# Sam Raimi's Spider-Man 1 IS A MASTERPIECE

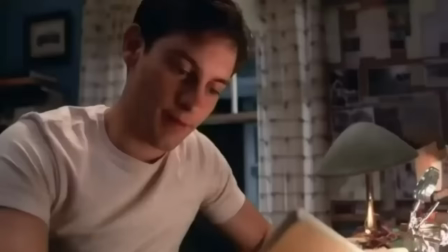61:17 But anyway, Peter finally settles on a costume design,
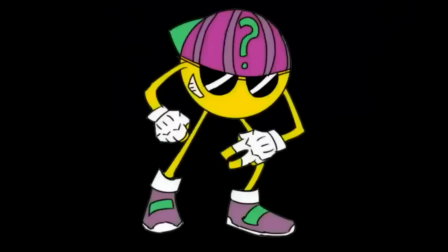61:19 but I'm guessing this scene was filmed early on in production because there's a change that was made somewhat after this that I'm about to get to.
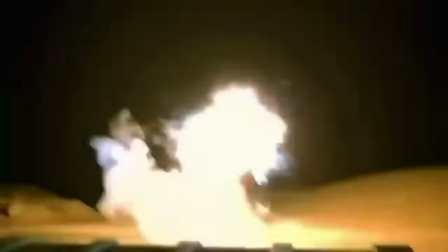61:27 Moments later, there's a pretty funny scene where Peter is training his web skills in his room,
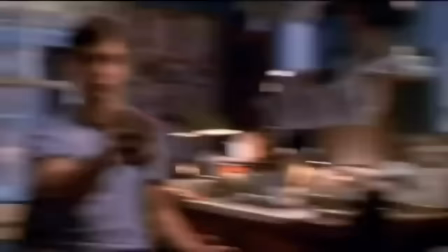61:31 like it's mainly been inserted just for a little bit of comic relief and to show Peter experimenting with his powers,
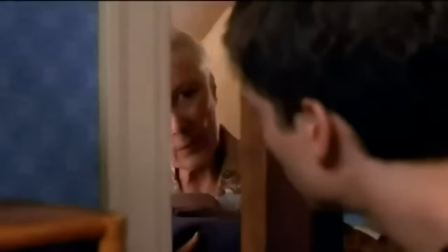61:37 but it's an amusing little scene nonetheless, and it does serve to contribute to his aunt and uncle worrying about his well-being.
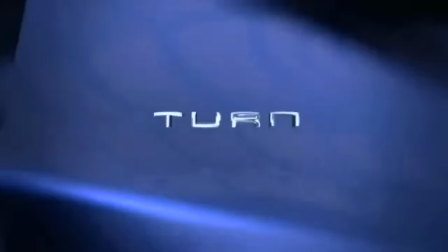61:43 Uncle Ben in the very next scene, in fact, expresses these concerns to Aunt May.
Maybe he's too embarrassed to tell me what it is.
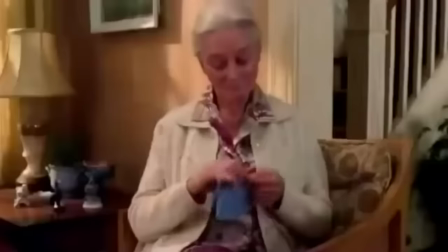61:50 Maybe I'm too embarrassed to ask him, you know? I don't know. I just don't know anymore.
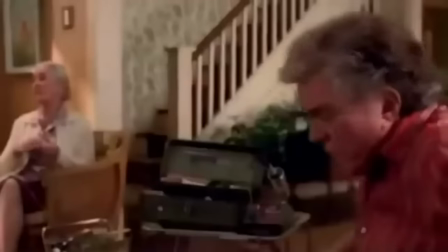61:54 And thus, when Peter lies and says he's going to the library when he's really going to compete in a pro wrestling competition, Uncle Ben opts to drive him personally.
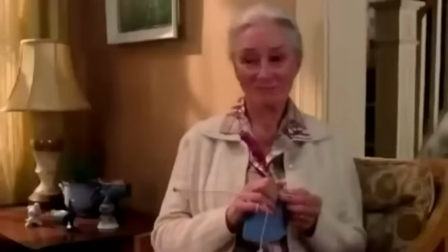62:03 And just a small point I wanted to make here is that this wasn't random, just for the sake of the plot.
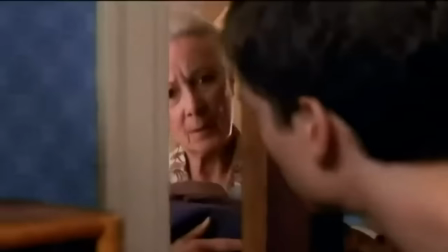62:09 Peter had been worrying his aunt and uncle for quite some time now.
Did you get some pictures, Peter?
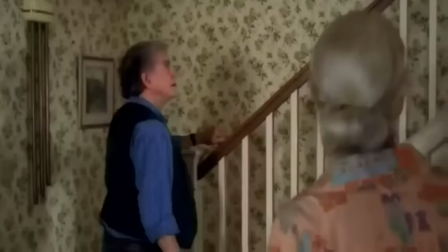62:14 I got a crash. Everything's fine. What's that all about?
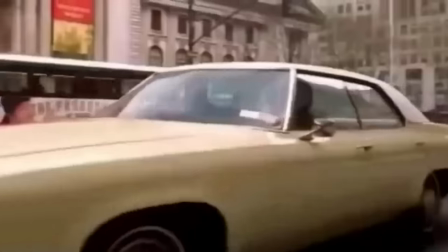62:18 And Uncle Ben wants to have a heart-to-heart with him, even nearly forcing Peter to stay in the car with him so that he could open up.
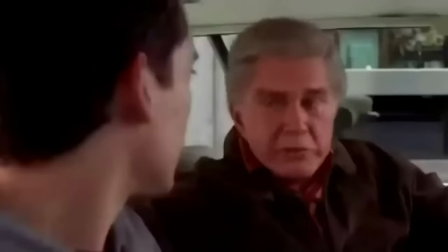62:24 And unbeknownst to Peter, what should be a very simple conversation with his uncle, just like any other, would ultimately be one of the defining moments in his life.
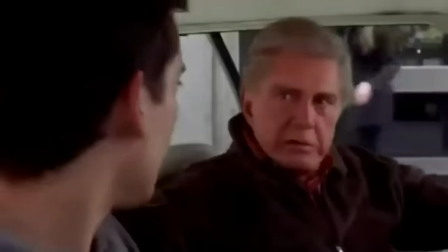62:32 His uncle tells him the ability to beat someone up doesn't give him the right to. He's getting older and needs to be more careful with what kind of man he's going to become.
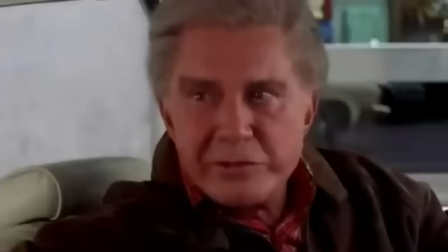62:41 And life isn't like a schoolyard brawl where the worst you'll get is a detention.
This guy, Flash Thompson, he probably deserved what happened.
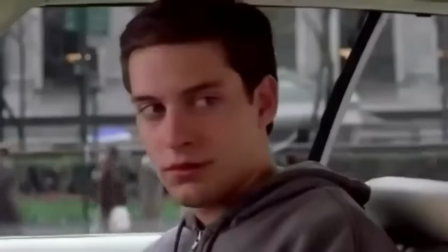62:49 But just because you can beat him up, doesn't give you the right to."
The world is unforgiving.
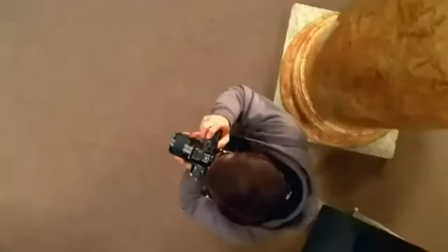62:55 There's choices and there's consequences for these choices.
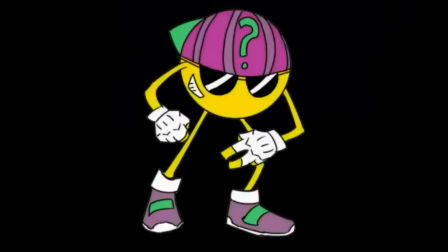62:58 And then Uncle Ben utters what was and arguably is one of the most iconic lines in comic book history and in fiction itself.
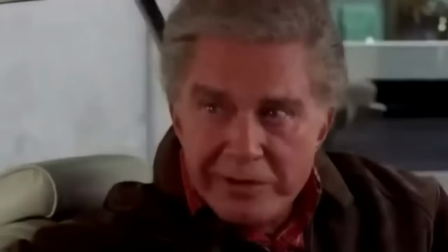63:05 Remember, with great power comes great responsibility.
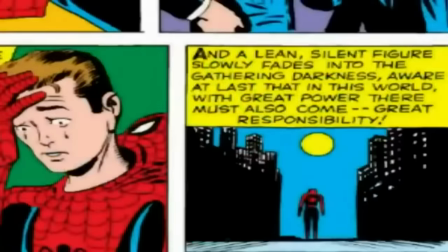63:10 Obviously, Uncle Ben is just referring to the power and responsibility that comes with adulthood. But he's unaware of just how literal that can be applied to Peter's situation.
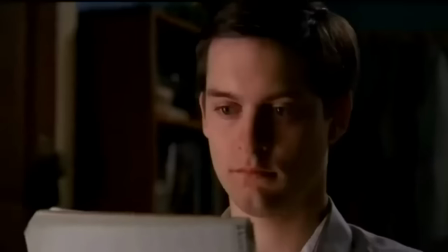63:18 Hence one of the reasons why this one simple but powerful line Resonates so strongly with him and essentially becomes Peter's code
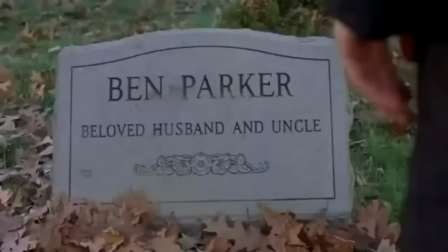63:26 to live by for his whole life The other reason is because this is the last conversation he will ever have with his uncle in the moment However,
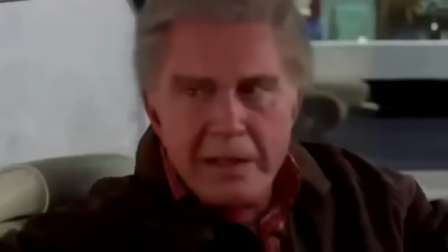63:34 Peter doesn't want to heed his uncle's words and like a typical rebellious teenager gets extremely defensive and
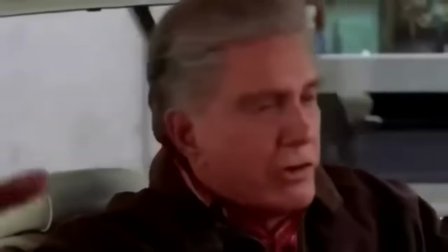63:40 gives his uncle Attitude instead of understanding and I know I'm not your father then stop pretending to be
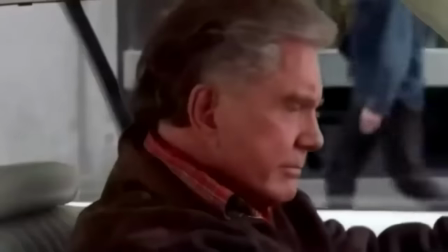63:48 Needless to say, they don't exactly leave things on the best of terms, something that Peter would later come to deeply regret.
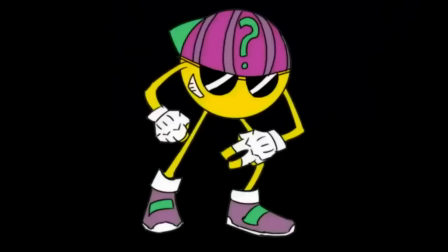63:54 And I love the way the shot lingers on Uncle Ben's car as it rounds the corner.
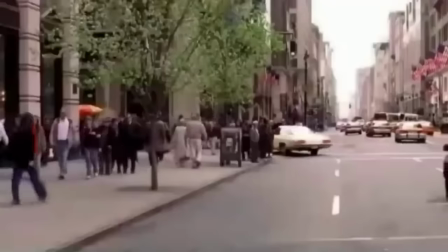63:58 It's very subtly foreshadowing that this is going to be the last time we as the audience are going to see Uncle Ben alive and well.
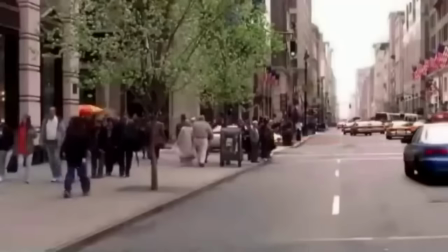64:05 And it's also ironic that this shot is coming from Peter's point of view,
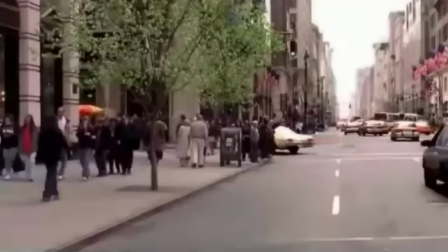64:08 and he's actually eagerly waiting for his uncle to disappear around the corner and out of sight so he doesn't have to walk into the library.
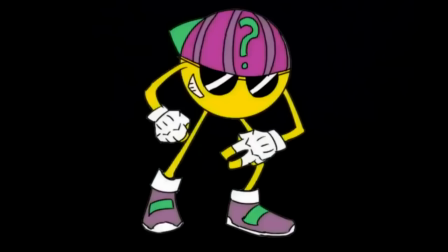64:16 This, folks, is a textbook example of why you should never leave things on bad terms with friends and family. Sorry to preach, but that's something this movie and this scene taught me that to this day I have not forgotten.
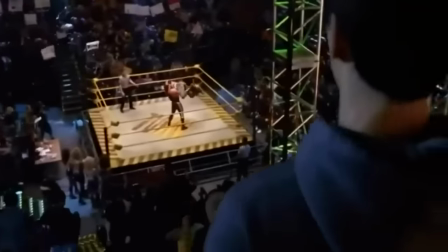64:28 So now we cut to the pro wrestling events, and it is absolutely brutal.
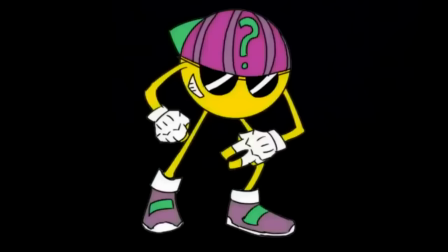64:36 But here's where we encounter a bit of an issue. see pro wrestling in
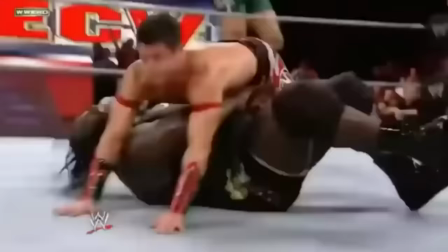64:41 the real world is fake or at least they are essentially scripted fights
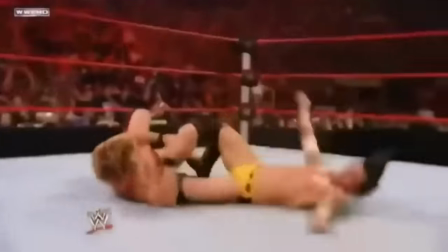64:46 orchestrated by professionals it's still hard-hitting and risky but with industry
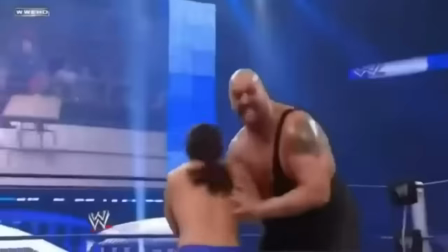64:51 insider tricks under the surface to protect the athletes from sustaining any real injury matter of
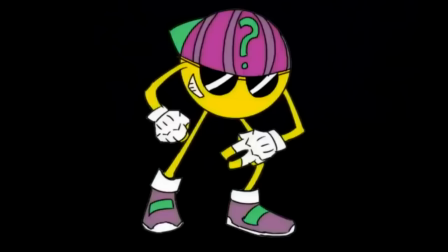64:56 fact when a pro wrestler gets injured that's pro wrestling gone wrong essentially
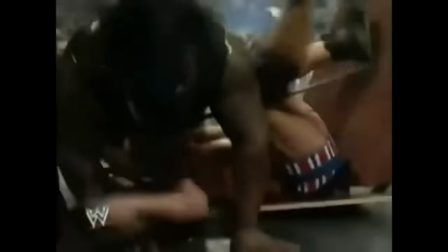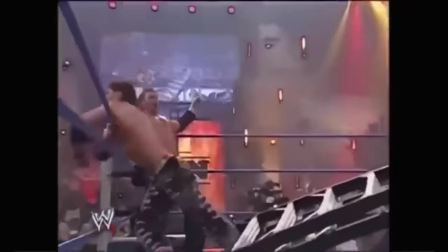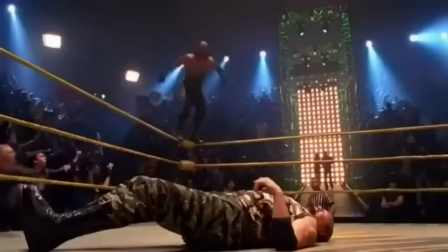65:11 now that being said pro wrestling in this movie is actually
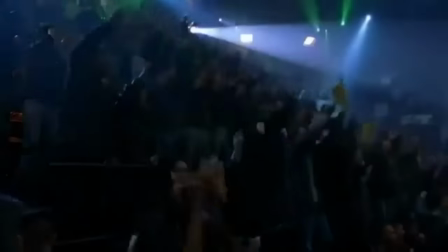65:17 real meaning they're actually trying to kill each other with chairs and golf clubs